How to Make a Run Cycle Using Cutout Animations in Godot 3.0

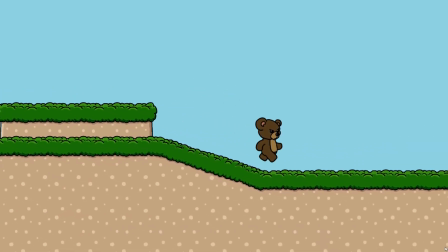(0:00)
Howdy, I'm RK, and this is Game Endeavor. In this tutorial, I'll be showing you how to use cutouts to make great-looking animations for your Godot games.
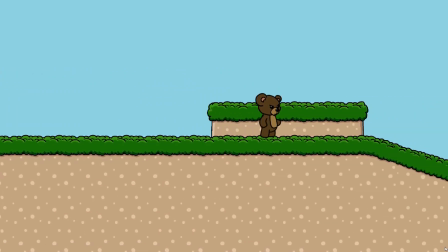(0:08)
We'll be making a run cycle like the one you see here. Cutout animations are useful because they're easy to make since you don't have to draw each individual frame of the animation.
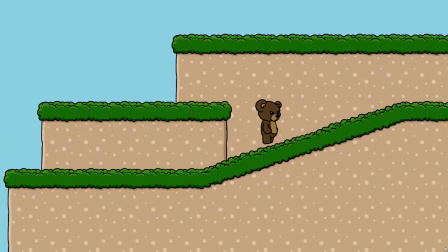(0:15)
They look great because you're using tweening to move the pieces around, which has a very pleasing and modern aesthetic.
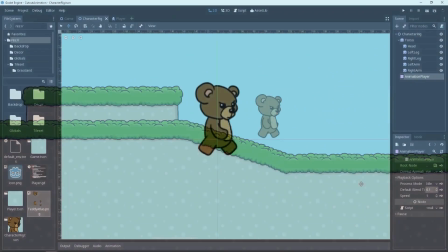(0:21)
Let's go ahead and get started. For this tutorial, I'll be using a cute little teddy bear.
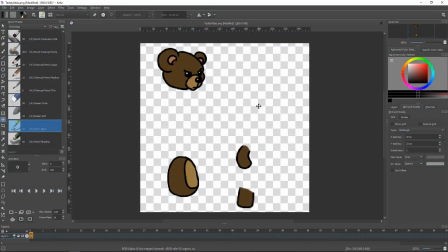(0:26)
Say hello to Paul Bearer. I like to keep my character cutouts simple because I enjoy the style, plus it allows for a lot of flexibility when creating my animations. And I'll be simplifying this even further by keeping all the major pieces together, but you could separate your facial features, ears, and even joints to animate to your heart's content.
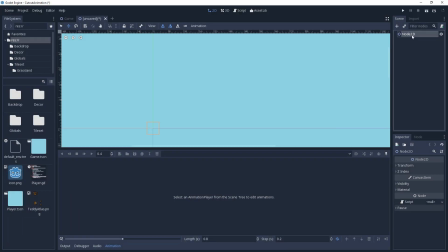(0:43)
I'm going to create the rig as its own node so that I can inherit from it later if I want to make changes to it, such as changing the sprites for similar characters of the same style.
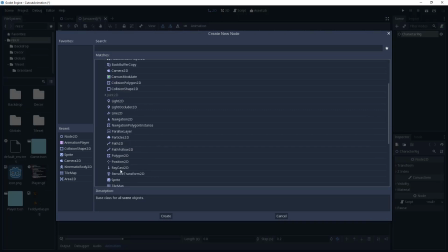(0:51)
I'll go ahead and create all the sprites for the cutouts that I'm going to be using. The torso is going to be the main part of the rig, so everything will be parented to it.
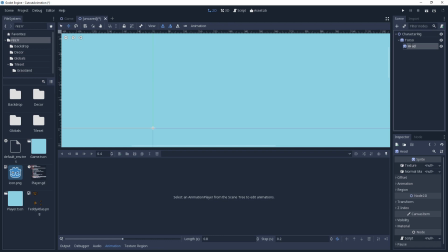(0:59)
Whenever I move the torso, the entire body will move with it. You will want to do this further down if your cutout is more complex, such as parenting facial features to the head. I'll also be creating nodes for the head, both of the arms, and both of the legs, toggling Show Behind Parent for the left arm and leg. This can be found in the visibility list of the canvas item properties.
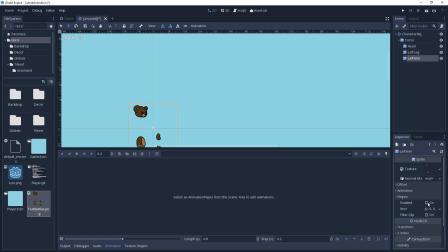(1:19)
This is better than using layers because if you have multiple rigs in the same scene, then you could see bits and pieces passing through each other. I will also be using a sprite atlas, so I will need to enable region and set the rect values.
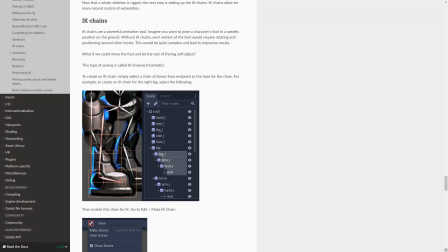(1:30)
And right quick, I'll know that Godot has a bone system if you would like to use it. It comes with kinematic rigging, which is likely to be handy if you're dealing with more complex cutouts.
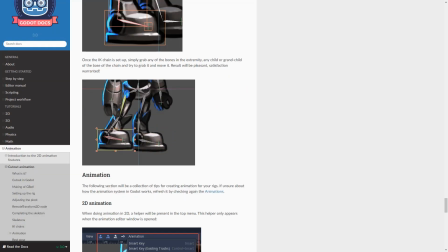(1:38)
There's a link in the description to documentation of how you can implement this. Personally, I find it a little clumsy to use, preferring instead to work within the inspector, using the grab and rotate mode to adjust the nodes.
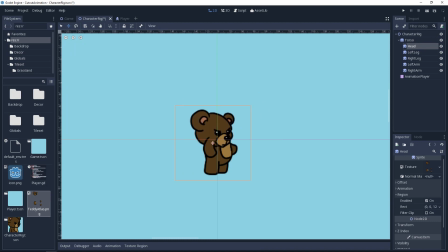(1:49)
These can be selected in the toolbar in the top left, or more conveniently with the W and E keys respectively. Using these modes, I never need to lock my node, because if I have it selected in the scene tree, then it keeps it locked to my selection.
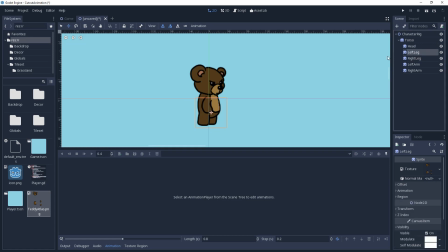(2:01)
To avoid tangents and to give your character a bit of depth, you'll want to place their furthest leg a little higher up than their closest leg. You may also want to make sure that you can see their left arm in the neutral position. So I like to rotate their left arm a bit so that it pokes out from behind them. And one last note, just because we're using cutout animation doesn't mean we're stuck with using just these cutouts.
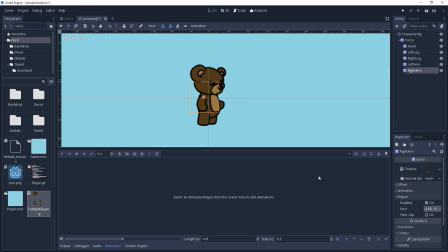(2:19)
You can use the animation player to change the sprites, which will open up a lot of possibilities in your animations.
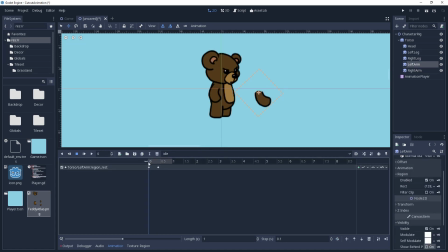(2:24)
If you're using a sprite sheet, then you can change the rect for the region, but you'll need to change the type of the interpolation to discrete so that it'll immediately change rather than tweening across the sprite sheet, which you probably don't want. With my sprites set up how I want them for the idle animation,
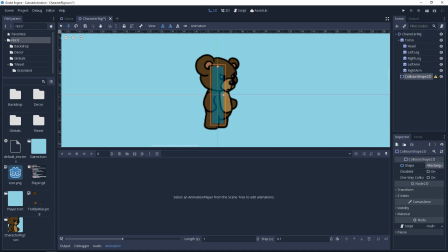(2:38)
one thing I like to do is to temporarily create a square in the scene to align the resting position by making sure that the top of the head and the bottom of the feet are roughly the same distance from each other. Once that is done, I'll delete the shape. I'll go ahead and add an animation player to the root node.
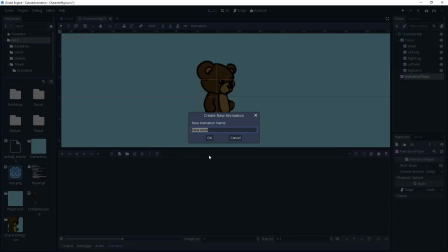(2:52)
Then make a new animation state called idle and add keyframes for the position and rotation. If you select all of the nodes in the scene, then you can click the key in the toolbar up here and it will automatically create tracks and frames for the nodes based on the properties selected to the left of the key.
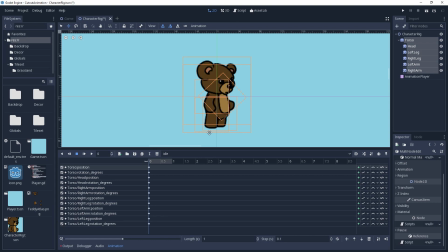(3:06)
Now we'll go ahead and get started on a simple running animation. This will be very similar to the 3-frame run animations you will find in retro games, except we'll be using tweens to achieve it. The first frame will be the idle position, so we can go ahead and store our current settings again. This is known as the down position in a run cycle. It is the point where the character is closest to the ground.
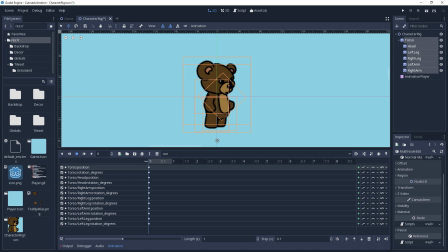(3:25)
We will need to set this pose 3 times for this animation, so to make this easier for ourselves, we'll go ahead and do this now. The duration of the cycle will be 0.8 seconds, so go ahead and set that. For now, we'll be working in 0.2 second steps, so you can adjust that if you want to make it a little easier for yourself. And then rekey our pose at the time 0.4 and 0.8 seconds.
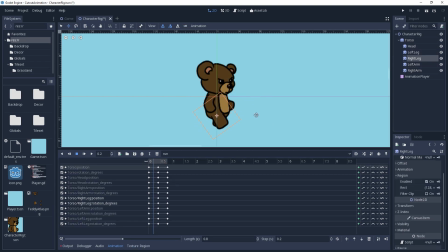(3:45)
For the other keyframes, we're going to rotate our arms and legs to their extreme positions. We'll do the first one at time 0.2 seconds. Make sure that your arms and legs of the same side are rotating opposite of each other. When doing these animations, depending on the style of your game, you'll likely want to exaggerate, so make sure there is plenty of motion, otherwise your animation can end up looking stiff and unappealing.
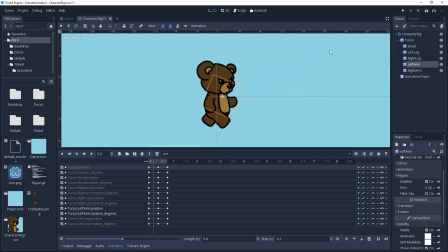(4:06)
However, just rotating the arms and legs will make the animation look mechanical.
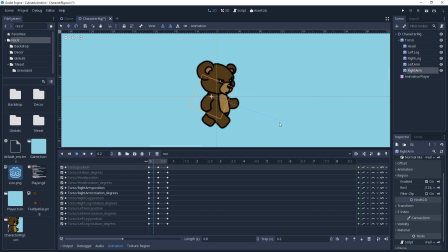(4:10)
Whenever we run, we also sway our hips and shoulders. To convey this, I will be adjusting the position of the arms and legs accordingly. And finally, for the last frame, we'll do exactly what we did for the second frame, except in the opposite direction at 0.6 seconds.
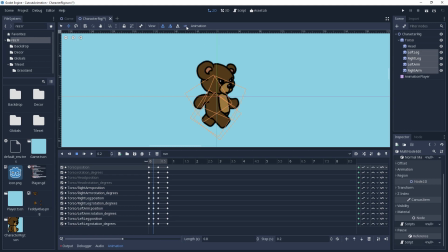(4:24)
Since I use a 3/4 turn for my animations, it wouldn't look right to move the legs and arms exactly the way we did for the other frame, so there may need to be some variance. For example, you'll notice that on this frame I am able to spread the legs more, mostly because I can bring the right leg further back than the left leg could have went. But this is a good thing, as it adds some variation and interest to the animation.
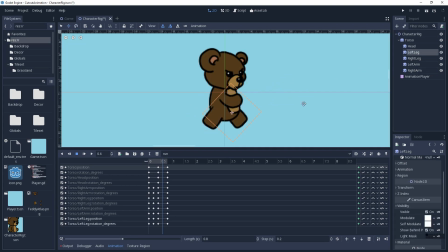(4:42)
And although you can't see the left arm when it's behind the character, you should still try to get the motion as accurately as you can, because it will affect the tweening motion of the animation as it passes behind it. And that is the bare minimum for a run cycle, but as you can probably tell, it feels a little mechanical, unpolished, and not very pleasant to look at. there are a few tweaks we can do to really bring this to life.
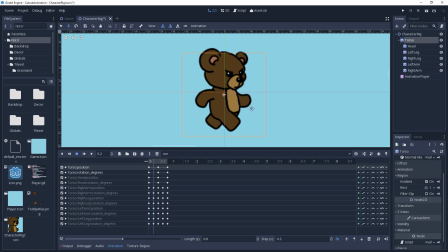(5:01)
For starters, as we move our character, we're just sliding it along the ground. However, in reality when we run, we bounce up and down. So if we add a little up motion to the aptly named up frames, where the limbs are at their most extreme, then our run animation will have a lot more bounce to it.
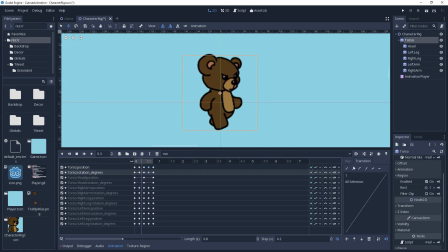(5:15)
Also, motion isn't as linear as it is in the animation player by default. Whenever you move, your limbs have acceleration and deceleration. Without this, the motion looks very mechanical. We can fix this by adjusting the easing, which can be changed in the edit panel. The default in-out easings are way too much and make the animation look comically snappy.
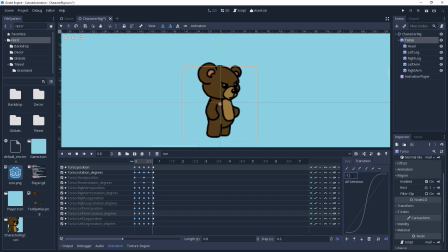(5:32)
This may vary based on what you're doing, but for my purposes, I generally set a value between negative 1.25 and negative 1.5. And if you offset the arms, having them lead before the legs, then you will make the animation feel more enthusiastic and appealing.
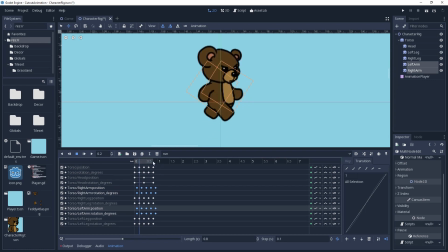(5:44)
I will decrease the step size to 0.1 to have a small offset. I will select all of the keys for the arm tracks and shift them one step to the right. And with that done, I can set the track position to the end of the animation, which is now empty, and key in a new frame. I will then move to the start of the animation, then select the keys I just added and duplicate them.
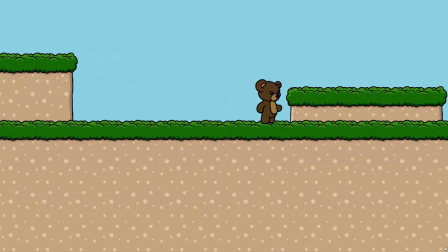(6:03)
And that should do it for this run cycle. Over the past weekend, I participated in a game jam.
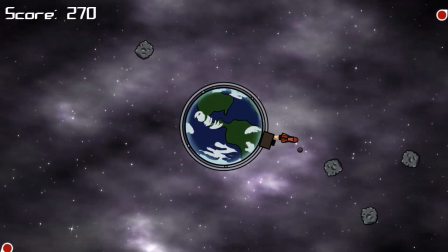(6:07)
There's a link in the description below if you would like to check it out. I made an asteroid defense game where you must defend Earth using a planetary rail cannon defense system. Thank you for watching and I hope you enjoyed it. If you did, then join the sub club and let me know what you thought. And be sure to come back next week for another video.
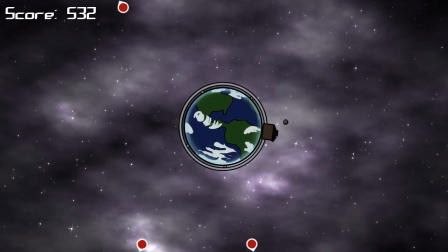(6:21)
There are also links to my Twitter and Discord in the description if you're interested. I would love to hear from you, whether it be feedback, suggestions, or topics you would like for me to cover in the future.
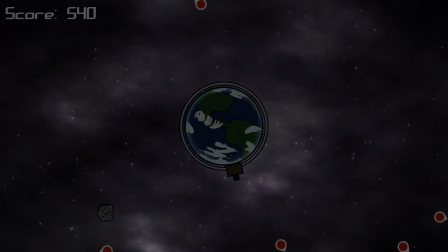(6:29)
And until next time, y'all take it easy.